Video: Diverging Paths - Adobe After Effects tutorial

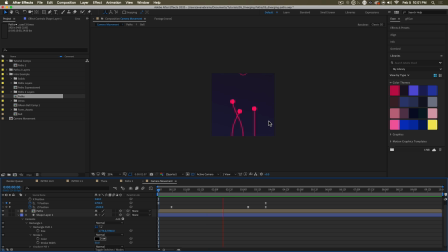So now our journey takes us from lightness into darkness. Good, that's okay.
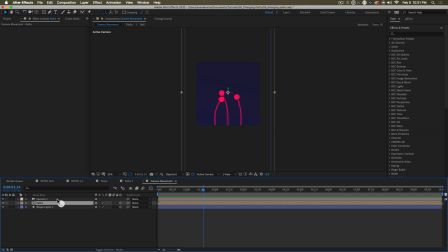What I would really recommend is, because we have a 3D layer and we have a 3D camera, we might as well do something that plays in 3D. If we can play with the depth here in some way, we'll know that these things are moving if there's a stationary thing for them to pass.
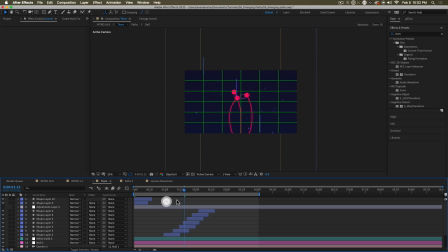It's for those reasons that if we go into the original intro, and again, this is going to be a little bit more showing and telling than doing for this part. Notice this little star field that we kind of blast through. Turn off these little rectangle layers.
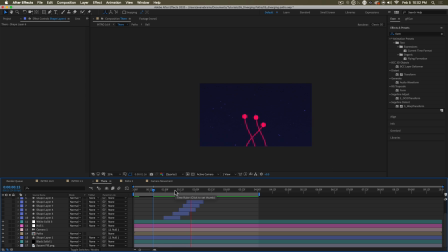This star field makes us feel like we're moving, because we're actually moving through something. We move past it, and we can tell that these objects are moving relative to those other objects. So those are all just a little trap code form, a few spheres that have been put out into the world,
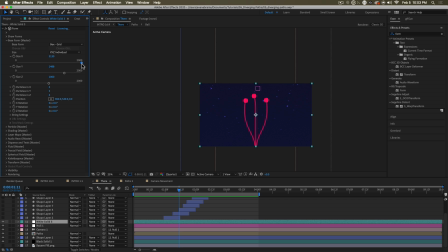a base form that is, quite frankly, very large, but with not too many particles in them. You don't need that many particles in this kind of a box. And then just using the disperse to kind of make a little bit wacky and star-like out there.
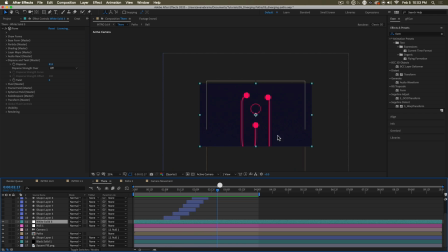And you end up with particles that are going to be in front of and behind your main actors here, your main subject. And that can add a nice little bit of depth as we're moving through this scene. If you don't have access to trap code particulars, you can also just drop some 3D layers out there to tell more of that story,
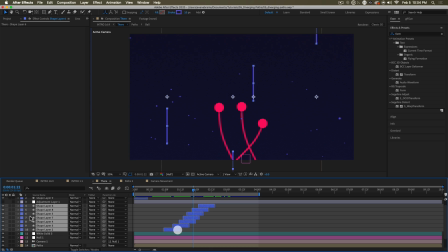or you can use other particle systems as well. It's wide open. Another element that can really bring this together are these speed lines that, as we're moving past,
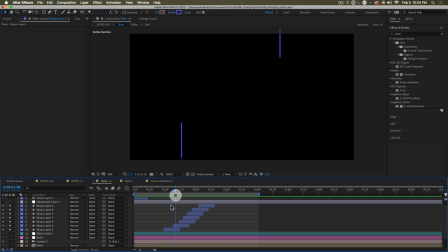zoom, zoom, zoom, zoom, these tell the story of speed all on their own. Each of these is just a little rectangle, and I'm animating the anchor point to cause these to drift past, a little linear anchor point change. That allows me to use their position to move them left and right,
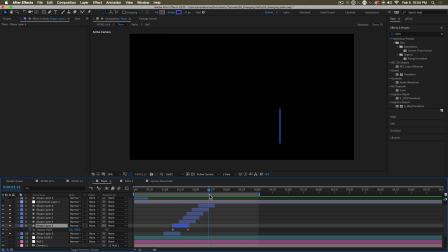and then just adjust them in time ahead and behind to get this kind of staggered look.
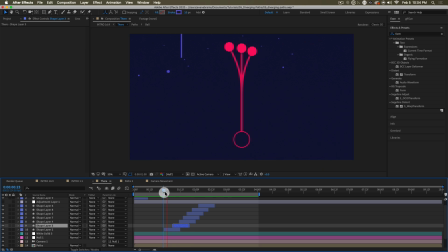And that's what you can do for any object that's going to be flying past here. These don't have to be 3D at all. There doesn't have to be anything interesting about them. They're just kind of floating on by our view. But all these elements work together to convey this feeling of speed as we're going.
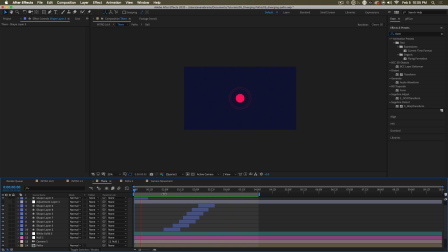We've got the camera movement, we've got objects for us to pass, and then we've got objects coming at us. And these kind of build up this feeling of progress, this feeling of change. And speaking of change, should you ever need to come back and alter some of these little trails, because we've linked everything together,
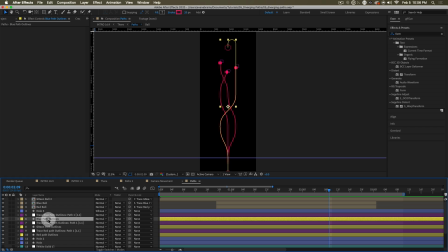using expressions and using that path to become these nulls, you can grab points of these paths and move them around willy and nilly, and everything will adjust accordingly. We can add points, we can take some away. It doesn't have too big of an impact on the trace paths.
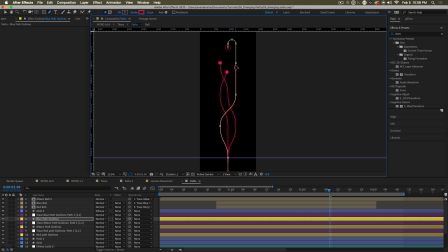Just remember that as you make this path longer or shorter, because we're measuring everything by percentage of path, it's going to change kind of the speed and timing nuances of this little object's journey along the path. But there aren't that many keyframes, so you should be okay.
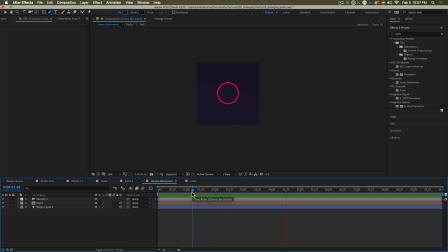But a lot of this movement and a lot of what looks good about this really comes down to taking your time and designing what you want this movement to be, where you want these trails to go. But I hope this gets you where you want it to go. Thank you so much for watching and spending some time with me here on the EC Abrams tutorial channel. If you had any troubles making this happen, then please let me know in the comments and I'll try to get you through. I'll try to answer all the comments when I'm able. And as always, if you make something cool with this, I would love to see it. Tweet it at me at EC Abrams or tag me on Instagram at EC Abrams on there too. If this is the kind of thing you enjoy learning, motion design, After Effects, visual effects, then consider subscribing to this channel. So far, we're 5 out of 5 tutorials up every week here in 2020. We're keeping that streak going. So if you want to see when new things come up, make sure you turn on notifications. Thanks again for watching and have a great day.